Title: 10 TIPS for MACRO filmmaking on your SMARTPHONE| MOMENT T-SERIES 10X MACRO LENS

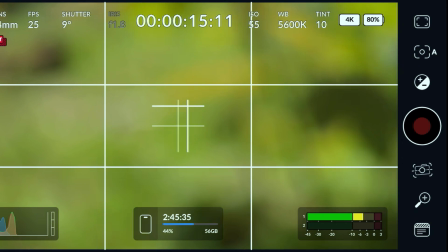[4:09]
But if you get behind the plant, even though this is a very awkward angle, it is very difficult to get this shot,
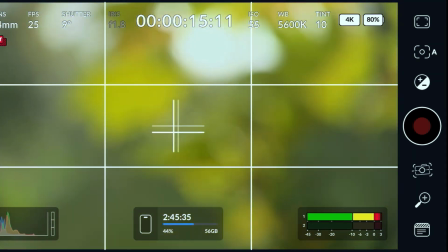[4:14]
you get behind it and you can see every detail with the light shining right through these plants,
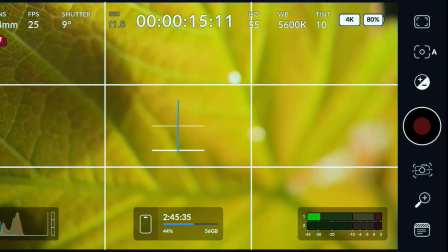[4:20]
these leaves, and it gives you something completely otherworldly that you wouldn't be able to get with any other lens otherwise.
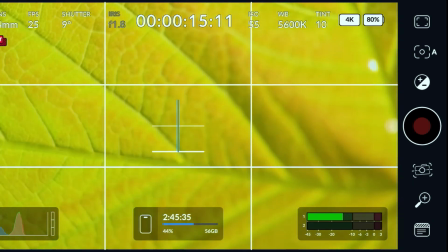[4:25]
Even with the regular macro lens that's kind of built into your ultra wide angle on the iPhone 15 Pro at least, it just doesn't give you this clarity and this close-upness with your shots.
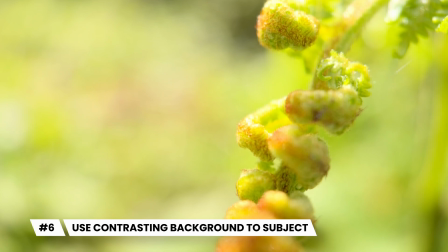[4:34]
Now when it comes to macro photography or filmmaking on a phone, you really want the subject that's nearest to you in the camera lens and in focus to pop from the background.
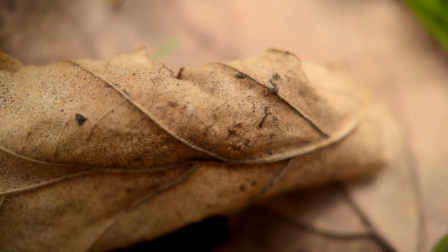[4:42]
So if you have green on green or brown on brown, it's not going to stand out at all,
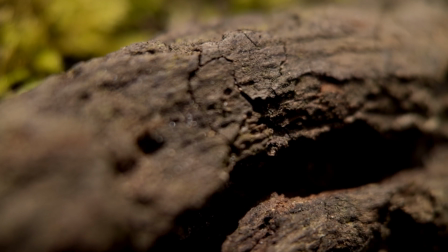[4:46]
and it might be even hard to figure out what it is people are looking at. So make sure you get a bit more of a different colour background to what's in the foreground.
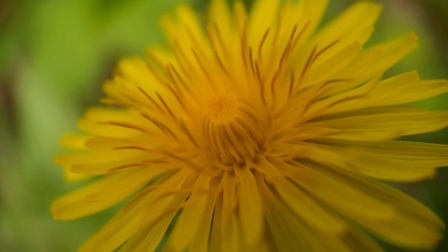[4:53]
So here, yellow and green are completely opposite colours on the colour wheel. So find areas like this in your photography and filmmaking where you can make the colours stand out and pop from each other,
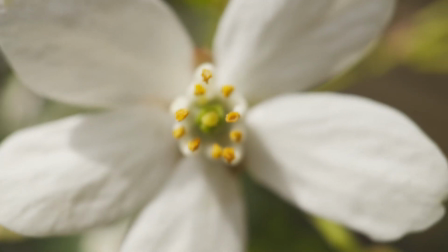[5:02]
making your subject ultimately pop out and stand out in a really otherworldly way and get a nice,
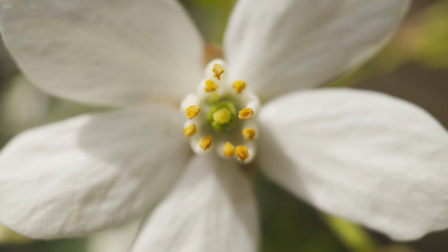[5:07]
clean, crisp focus with a manual focus.
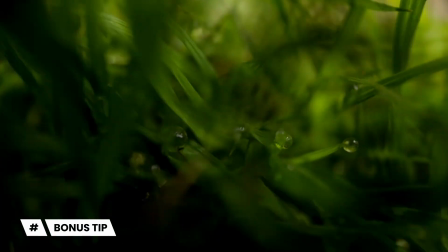[5:09]
And as a bonus tip, if you really want to make your shots and filmmaking stand out, get shots through plants and undergrowth to give you a worm's eye or ant's eye view of the world. We're getting a little bit more advanced now. If you like a challenge, use your macro lens over your built-in telephoto lens.
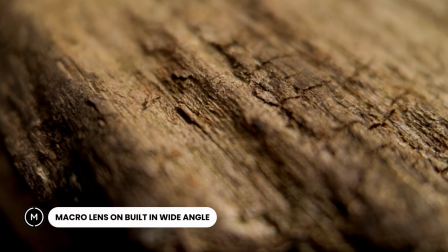[5:23]
So this is the macro lens on the 1x built-in wide-angle lens.
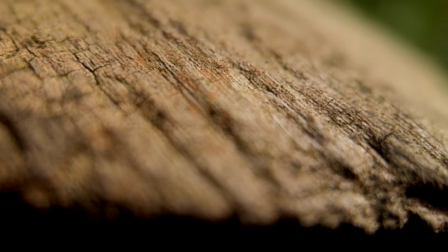[5:28]
You can see you get some really nice details on this rounded log. And because it's round, the central area that's in focus is leaving everything else blurred out.
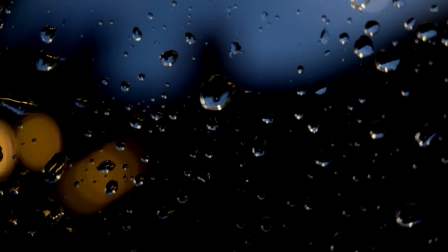[5:36]
If you've got a flat subject, everything will be in focus.
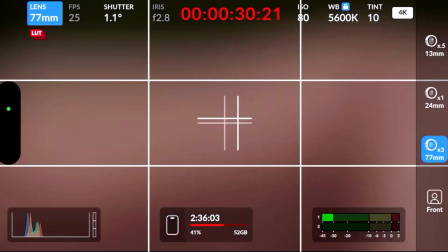[5:39]
Now with the macro lens over the telephoto lens of the iPhone 15 Pro, you have the 3x tele lens mixed with the 10x macro,
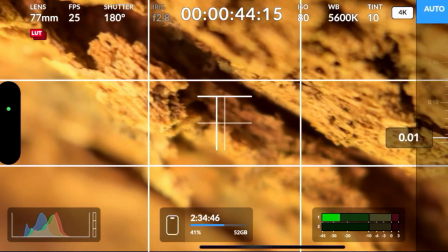[5:46]
so you're effectively getting 13x magnification on your image, capturing absolutely stunning detail in your shots.
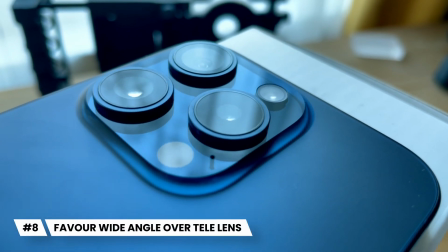[5:53]
Your wide-angle lens that's built into your phone uses 48 megapixels, at least on my iPhone 15 Pro here. However, if you're using a telephoto lens or ultra-wide, which I wouldn't use, you'll then be using 12 megapixels,
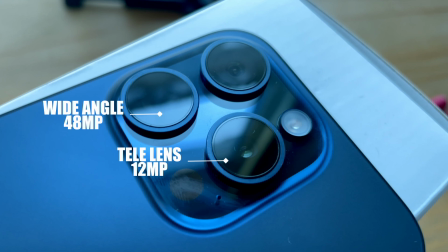[6:04]
capturing less detail, meaning you've got less room to crop in post-production. Next up in the tips is to use small movements if you're using handheld shots to pan or track across a subject. Now the reason I'd always suggest using a short span of movement, whether it's tracking or panning with a macro lens, is because it actually exaggerates the movement so much that if you do a long tracking shot,
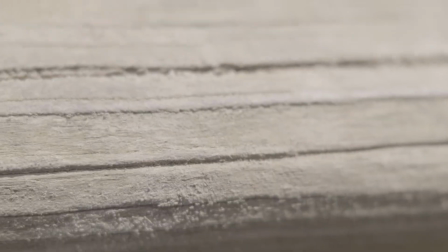[6:24]
as I show you here. Now even with the focus locked as we have here,
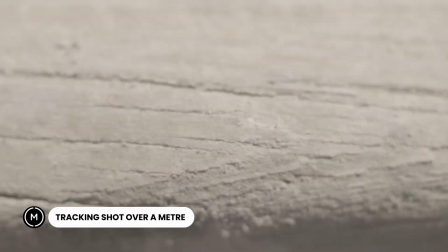[6:28]
it's very hard over a long distance doing a tracking shot to maintain the same distance between yourself and your subject, so it's best to use a short distance.
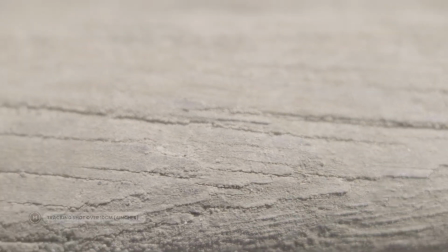[6:36]
Now let's try that exact same thing again, but instead of doing it over about a meter, let's do it for about 10 centimeters.
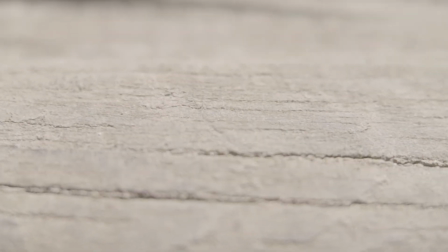[6:42]
Now because we are using a macro lens, we don't have to cover that long a distance to make a nice looking shot.
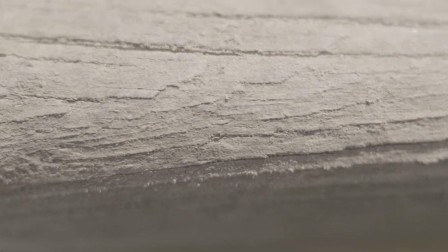[6:48]
So it takes quite a few goes to get this right, because as I say, you're trying to maintain that same distance to the subject, but it's much easier. And lastly, tip number 10 is to find yourself a subject that moves. Now in a tiny world like the world of macro, you're going to want to use an insect.
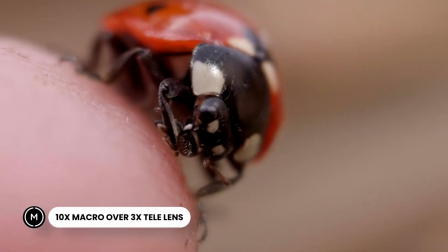[7:02]
So if you use something like a bird, obviously you're not going to be able to capture that. But with an insect, you can get so much detail of their movement, whether it's antennae and things like that, their little legs, how the body moves.
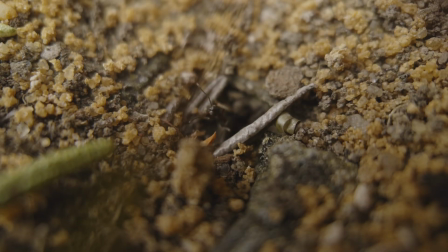[7:11]
You can capture that really, really well with a macro lens, particularly this moment,
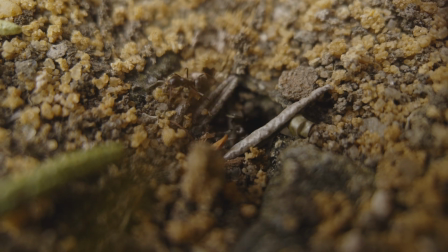[7:15]
10x macro lens, and you can use the diffusion filter, if you like, to get a little bit of that harsh sunlight,
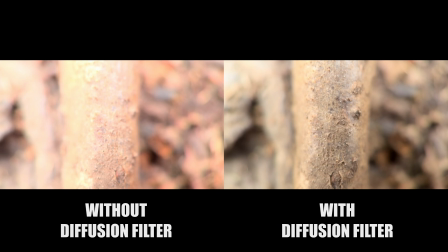[7:20]
if it's a really sunny day, off of your subjects. Overall, I've been really impressed with Moment's 10x T-Series macro lens.
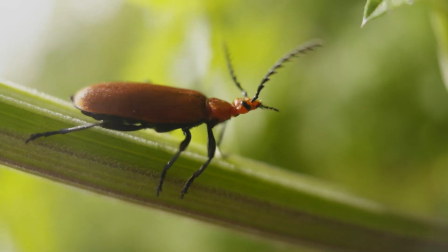[7:29]
It gets a really beautiful image out of your phone, something that you wouldn't be able to get otherwise,
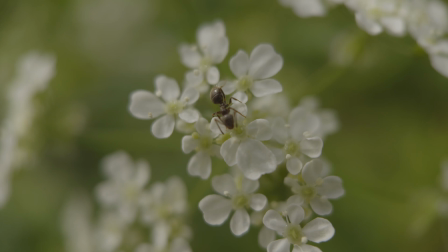[7:33]
and it really does allow you to get inside a completely different world and see the world in a completely different way.
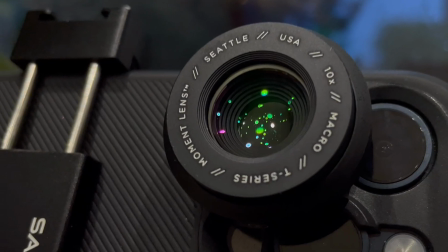[7:38]
It gets a nice sharp image when you use focus peaking and your manual focus. You can choose where you want that focus to be. If you want to learn more about the app that I was using today for this video, Blackmagic Camera app, then do have a look at that right here for my tutorial, my full tutorial. And if you want to check out Moment's own Pro Camera app, which is very good as well, comes at about £7, do check that out right here, right now as well. Bye-bye.